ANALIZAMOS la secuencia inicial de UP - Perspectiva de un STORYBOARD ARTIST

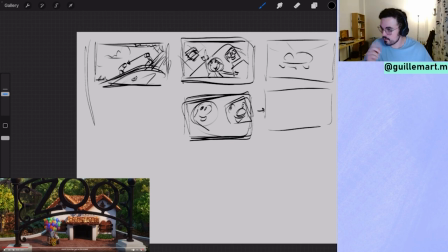[12:31]
Lo del pelo recogido porque crees que es. Luego lo veremos. O sea, luego yo creo que tiene explicación. Porque justo cuando se suelta pasa algo. Vale. Entonces tenemos otra situación en la misma secuencia.
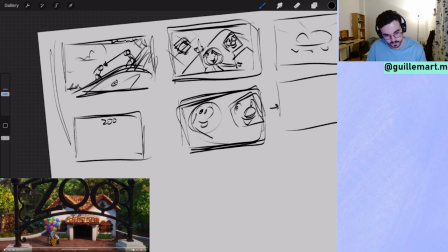[12:46]
Y empiezas con Zo. Vale. Ya vemos dónde trabaja, ¿no? Estás aquí el señor Fredriksen con unos globos que... La segunda vez que plantas los globos, porque los globos, ¿te acuerdas?
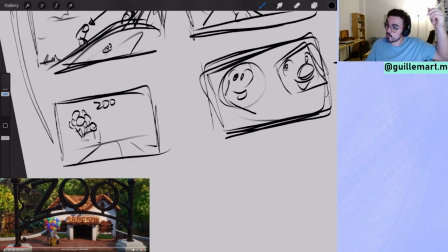[12:59]
Que es porque él se le caía el globo arriba, iban a buscarlo y Carl tiene que pasar por una madera y se rompe el pie y entonces él le tira un globito, ¿no?
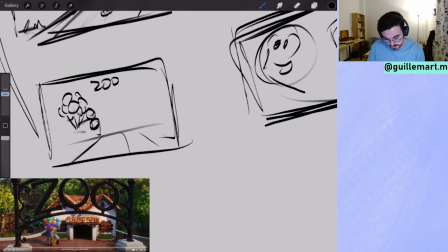[13:13]
Era eso. Pues aquí ya vemos que Carl trabaja pues vendiendo globos en un zoo
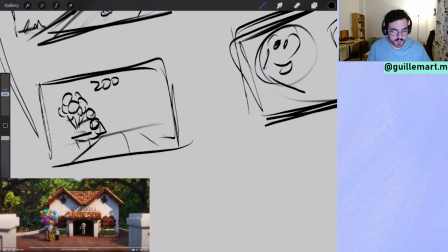[13:20]
y con Sudamérica y Ellie pues con sus animalitos.
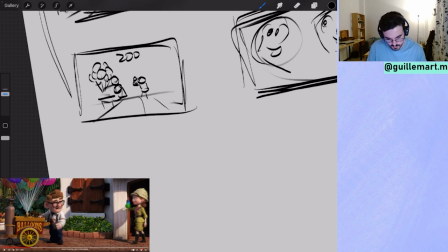[13:28]
Aquí con sus animalitos. Y van juntos. Y están empezando también la vida.
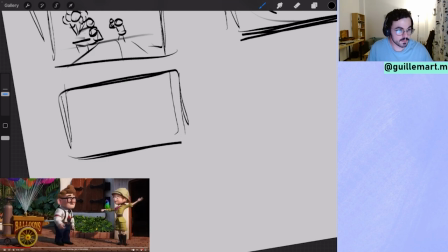[13:34]
La vida de verdad, la vida de adulto, que es el trabajar. Pero están felices porque trabajan juntos y se ven.
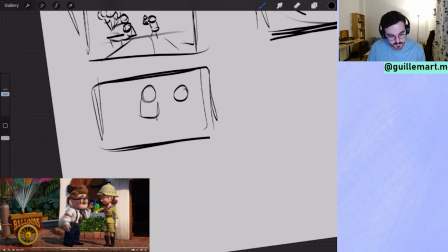[13:42]
Y Eli pues aún sigue con sus tucanes, sus aventuras.
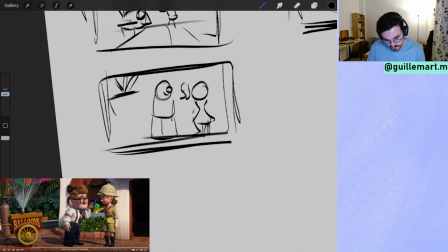[13:54]
Y, ojo a esto, los globos hacen que el sitio donde trabaje flote. Eso también es importante, porque lo veremos luego con la casa.
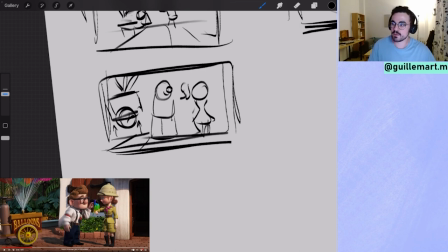[14:08]
Si tú no das un atisbo de esperanza de que un globo pueda levantar algo, luego se te hace raro ver una casa levantada por globos. Pero si ya ves unos cuantos globos que hacen que algo así, que parece que tiene peso, flote,
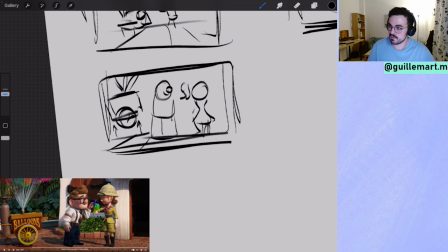[14:29]
ya te da algo, como te da veracidad a la historia, a lo que puede suceder, aunque sea muy fantástico.
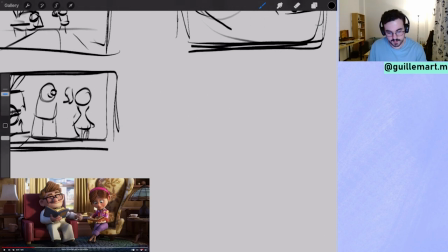[14:40]
Otra vez vamos a un plano conjunto,
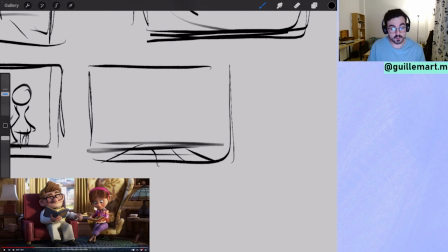[14:44]
bastante frontal, donde vemos que él está sentado en su sillón, leyendo. Estamos aquí. Y Carl, lo tenemos también al otro lado de la pantalla, pues leyendo. Y juntos hacen un arco muy bonito.
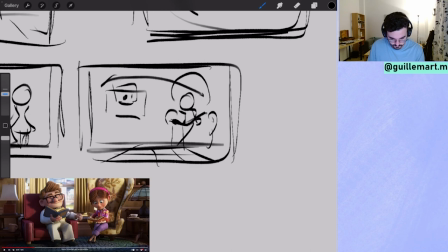y es Carl el que le posa la mano a Ellie. Que ella de luego le posará la mano, espero, vamos, creo que sí.
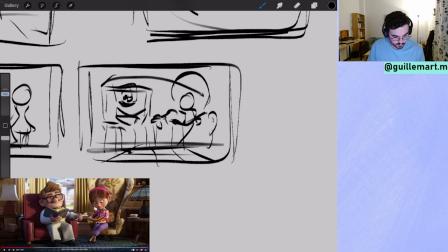[15:20]
Cuadrado y redonda, otra vez. Y otra vez el pelo recogido.
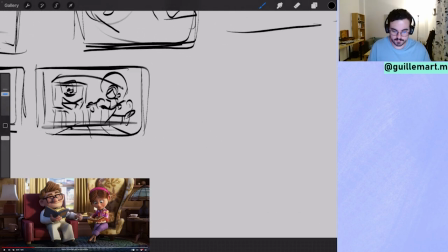[15:30]
Una taza de té con... Es que incluso los props que hay aquí...
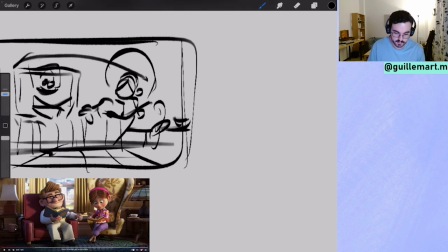[15:34]
Tienes una taza de té redonda con un,
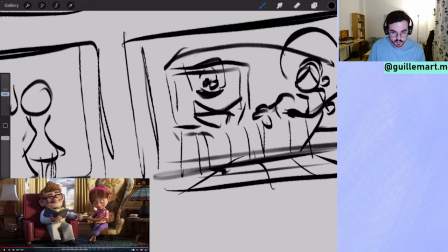[15:39]
una lámpara redonda y aquí tienes una taza de café cuadrada y esto cuadrado.
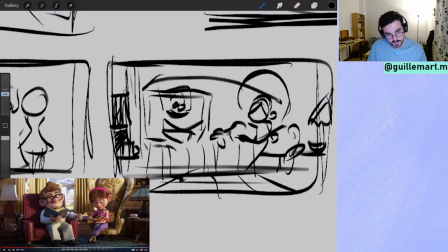[15:53]
O sea, las formas de todo van en coordinancia al plano y en el centro es donde se crea la magia.
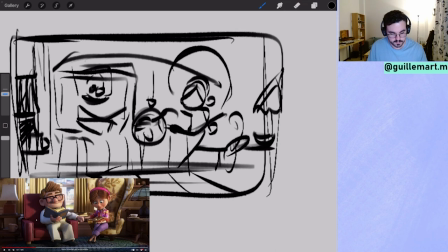[16:03]
En este momento. Porque ni siquiera se están mirando.
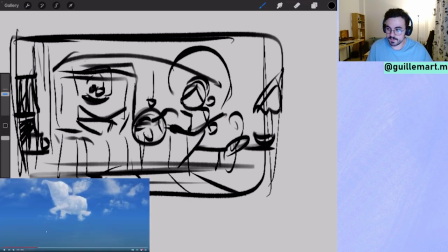[16:10]
Y volvemos al plano que hemos dicho antes. Uy, espérate. Volvemos al plano que hemos dicho antes.
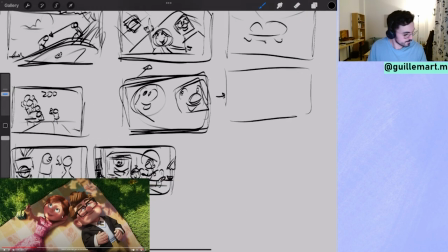[16:17]
A este plano de aquí. Volvemos a este.
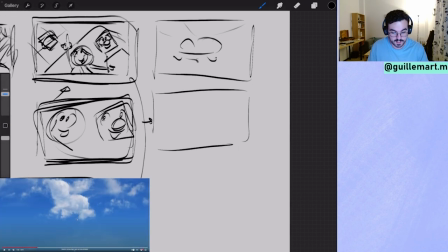[16:23]
Que volvemos a recoger esta información.
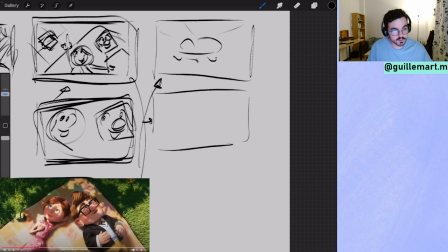[16:27]
Pero ya es Carl el que después de mirar esto, es Carl el que le dice, oye, ¿y eso de ahí qué es?
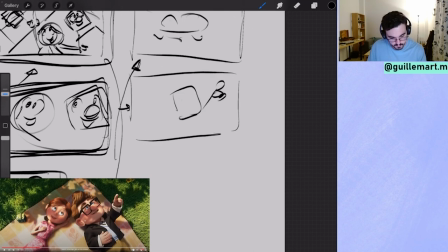[16:36]
Pues yo me imagino